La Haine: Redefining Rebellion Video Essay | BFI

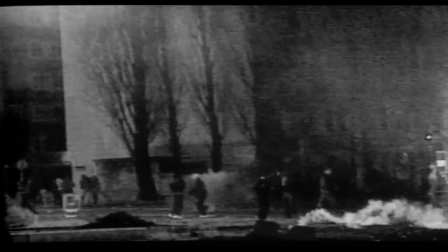On the 6th of April 1993 in Paris, Makomi Mbole was shot dead while in police custody.
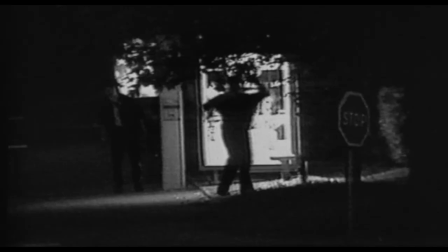The next day, Mathew Kasovic began writing a screenplay to his second film.
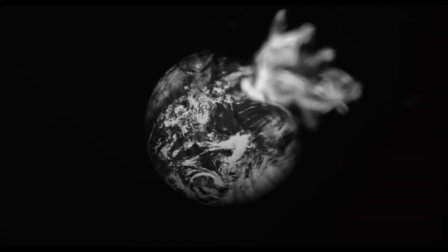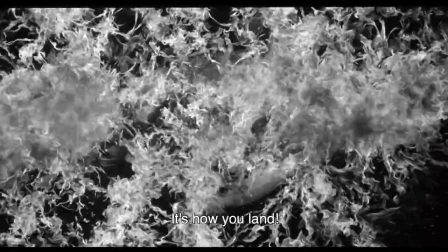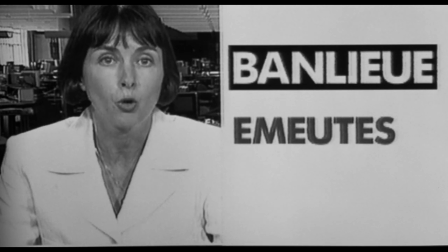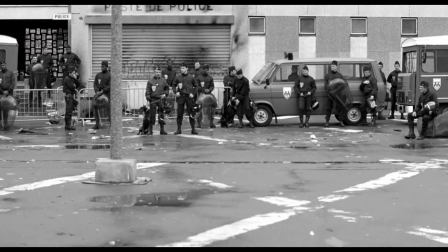It's the aftermath of a night of uprising caused by Abdul being put into a coma.
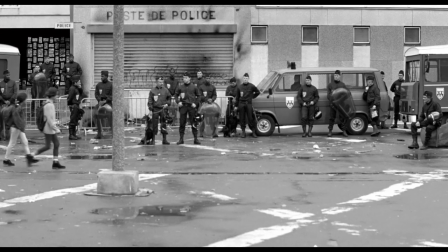Kasovic shows how the elites in Paris view and try to control those who have taken to the streets.
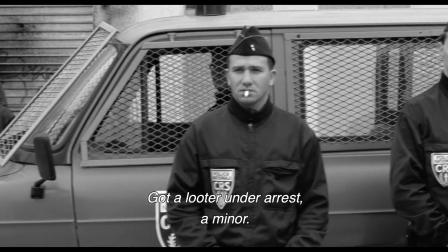They have sent in their enforcers, the police. They are watching over children on their way to school.
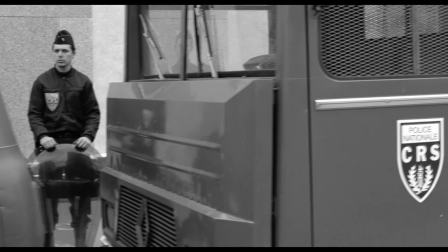They look apprehensive. of. There is a sense of us and them. It's a black and white world.
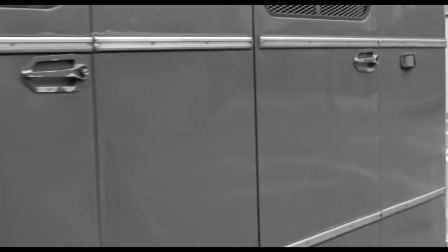By showing the police in this long tracking shot, Kasovitz demonstrates how the presence is just a show of power.
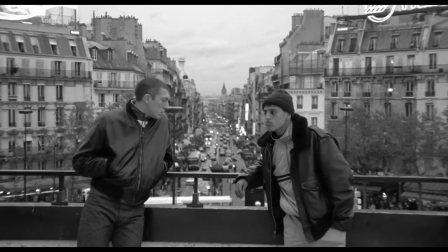Lehane would explode Henry Miller's assertion that even the most humble mortal would feel alive in Paris.
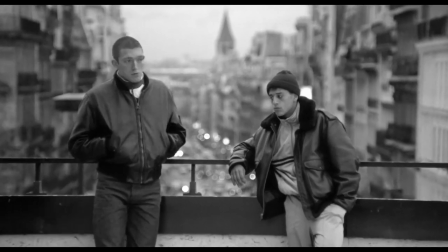Kasovitz pulls focus away from the French capital. Don't look at the buildings. Look at these guys.
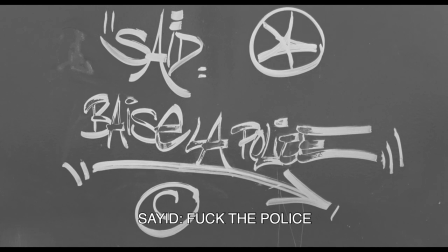Who are they? Why are they frustrated by the police and the elites?
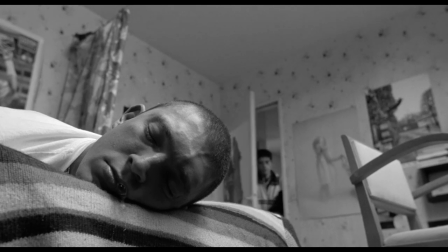The three friends, Saïd, Vince and Huber, all live in the Banniers,
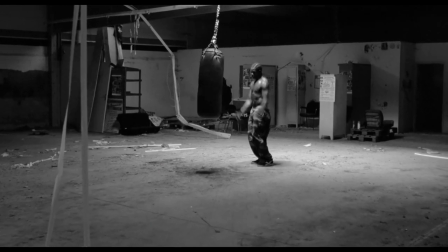the concrete jungle housing the poorest Parisians on the outskirts of the city.
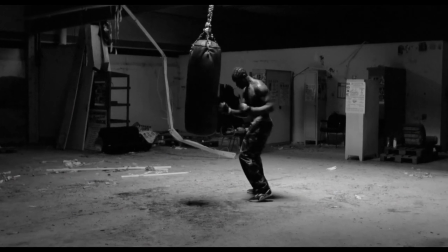They are a joker, a fighter and a politician.
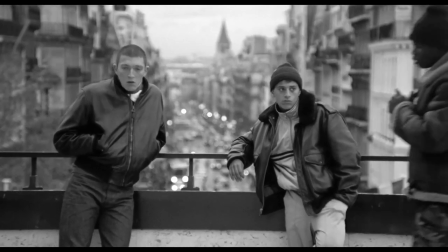Hain argues that if we understand these guys, we will understand Paris and subsequently the world.
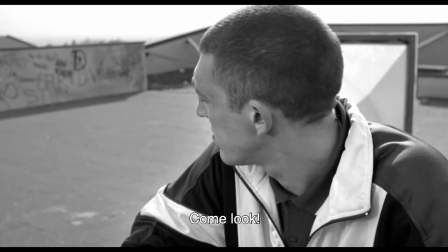The mayor visits the estate, the scene of the riots,
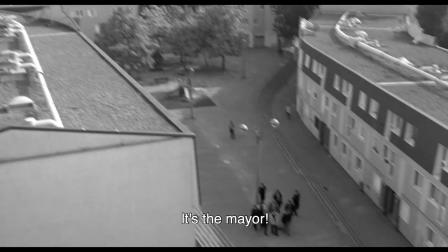and Kasovic cleverly uses the architecture of the buildings to demonstrate how politicians are removed from the people.
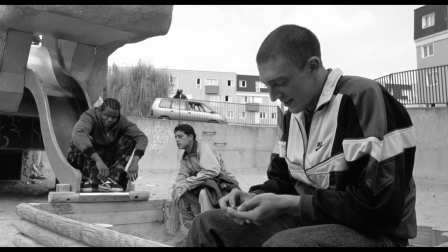The same thing happens when the media arrive. They're never on the same level as the residents, they're not interested in finding out the truth.
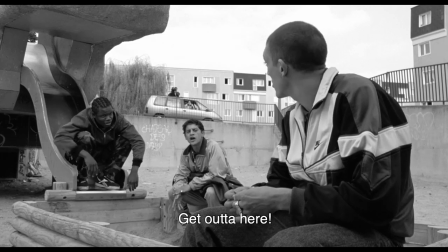They are looking for a soundbite, a story for the evening news, one that fits their prejudices of what those from the Banlieu are like.
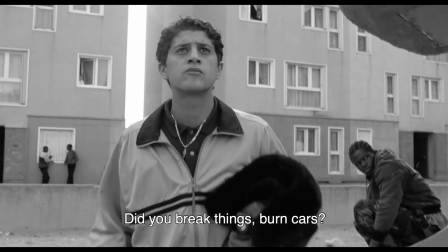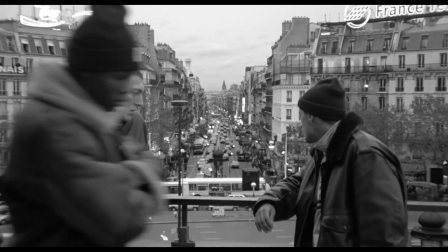The decision to pull focus away from Paris is radical, revolutionary even.
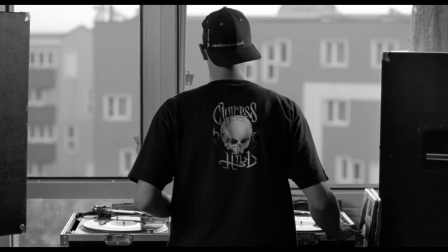Contrast that to the film's most famous shot, which demands that we look at the Banlieu.
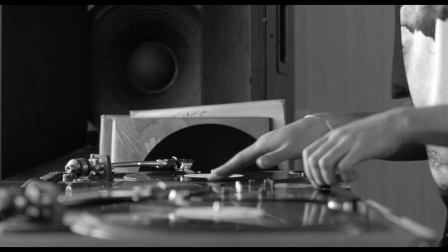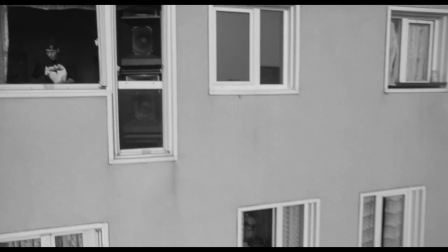A DJ uses his window overlooking the estate as his booth playing music for everyone.
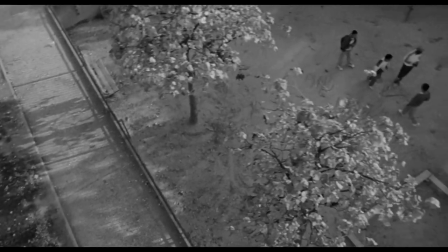The use of hip-hop in Lehane is another signifier of the need to revolt.
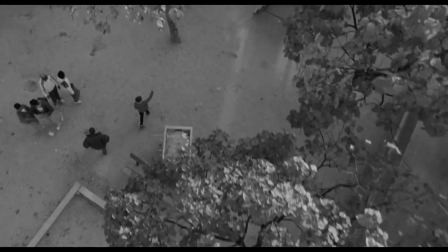Rap music was distantly derived from the songs used as a mode of communication by African slaves on boats to America.
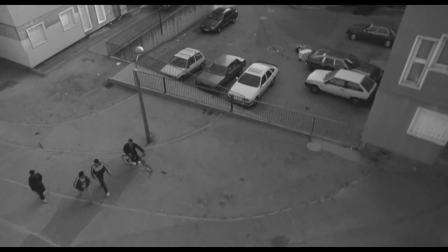The syncopated polyrhythm and raw street talking expressiveness mixed with the Jamaican
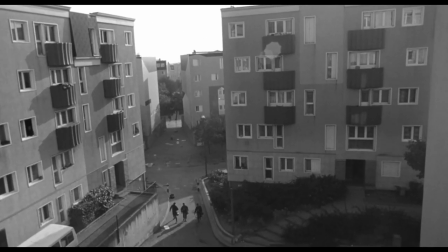toasting style was used to criticize the social political system that blocked the progress
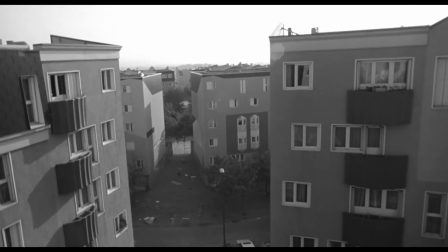of african-americans the music the camera the framing the
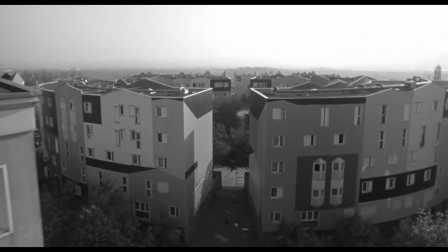dialogue links those in the banlieue with this struggle there
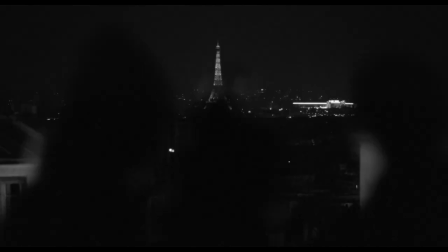is a mischievous celebration of rebellion that makes lehane the most radical film of french cinema
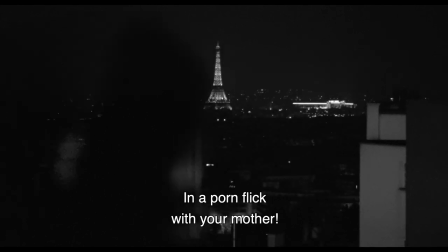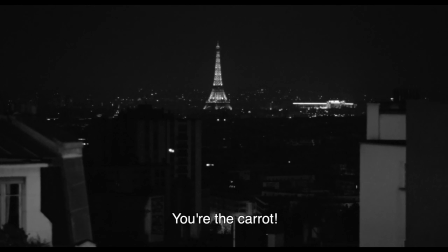Lehane takes Paris away from the elite and gives it back to the true citizens, the poor. They are the future.